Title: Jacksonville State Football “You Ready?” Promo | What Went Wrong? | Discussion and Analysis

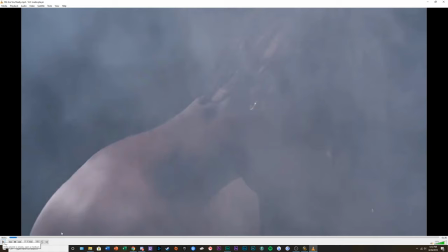4:10 So let's start at the beginning real quick.
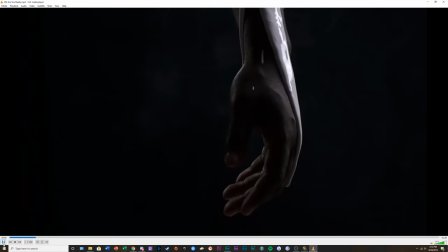4:16 So my first initial thought, I was let's start there. I was put onto this by some friends in a group chat, and they were saying, oh, it's really weird, it's really bad. So obviously I had to go check it out.
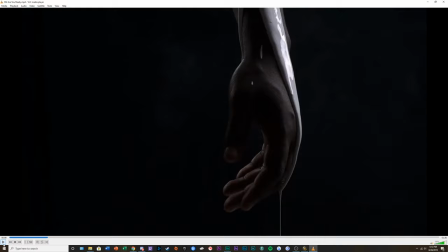And initially when this first started up, I heard the choral music, I saw the
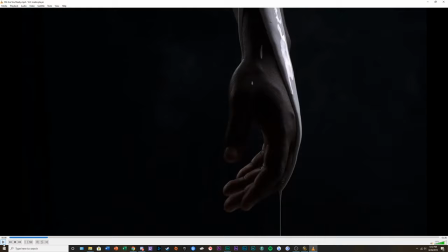4:48 suggestive shots of the athletes and the paint running down their bodies. Initially, I was intrigued. I like weird stuff. I like weird artsy things.
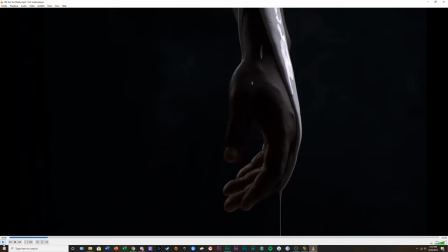5:07 So when we first started out with this, I was like, okay, I'm a little on board. But even with these opening shots, there are things that are wrong. Let me turn the volume down a little bit here so I can hear myself talk.
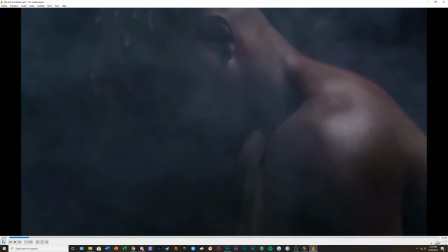5:30 Alright, so starting off, the shots are okay. The quality is bad, not because of the video, but because I just ripped it off of Twitter before the JSU Football Twitter takes it down.
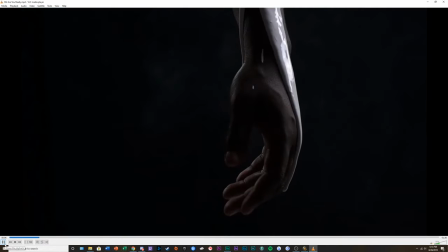5:45 So let's keep moving. So right here, these two cuts are incredibly jarring to me. Let's just play this whole part right here. Boom.
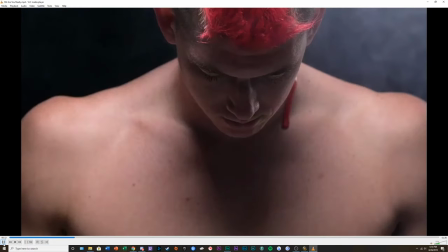6:02 And then it cuts back and forth right there. I understand what they're trying to do here, but herein lies the problem.
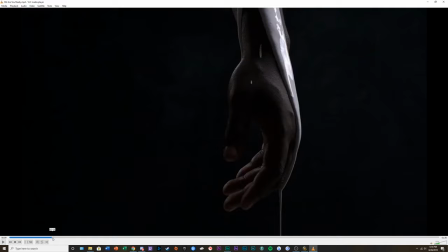6:13 They're trying to do match cuts when the things don't necessarily match up. And it's moving in too fast. It's coming in and it's cutting way too fast.
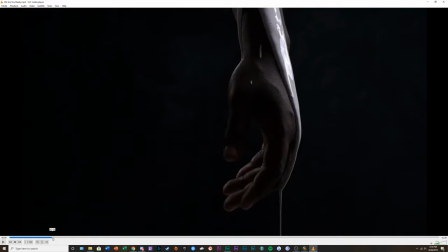6:26 Edits like these usually need to go around very hyped up music, very like electric music, where things are always going to be moving at a constantly fast pace.
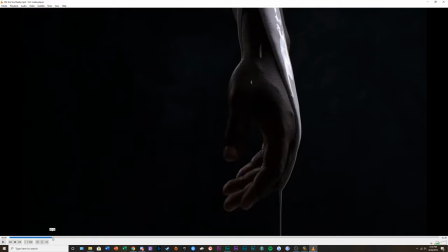6:38 We're listening to Catholic hymns, pretty much old choral religious music. So when you see a cut, let's move back a little bit. You see a cut like this, and then it goes bam, bam, and then it cuts bam,
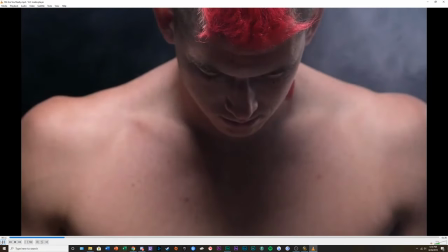6:57 bam, and then it goes another one right there, and then smashes right that.
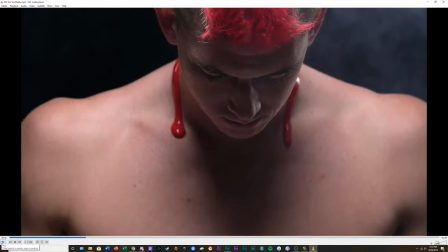7:03 You expect to hear big, loud, pumping bass, like really high energy stuff. Cutting to the beat of choral music is hard
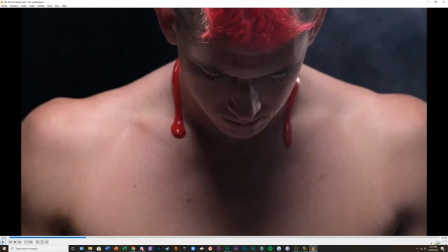7:20 because, and I am no musical genius whatsoever, this is from the perspective of an editor, there's no beats to go off of to cut. Like when I was making the Southerners video for the end of the year highlight thing,
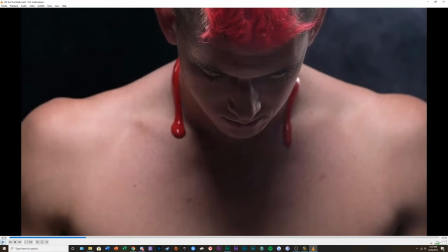7:39 the song that I was using had very distinct beats and drum beats to go off of, and you could very, very clearly see those spikes in the audio track, and so immediately I had a visual indication of when to cut. Cutting
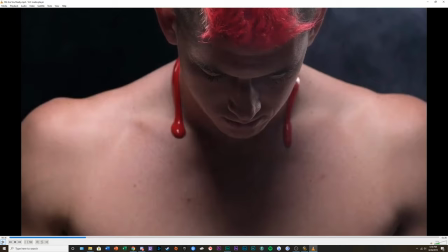7:59 with the choral music just doesn't work at all.
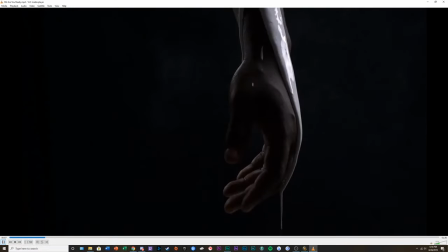8:05 So let's go back to the cuts themselves. These are trying to be match cuts. That was the idea that they had going here. These are supposed to be match cuts.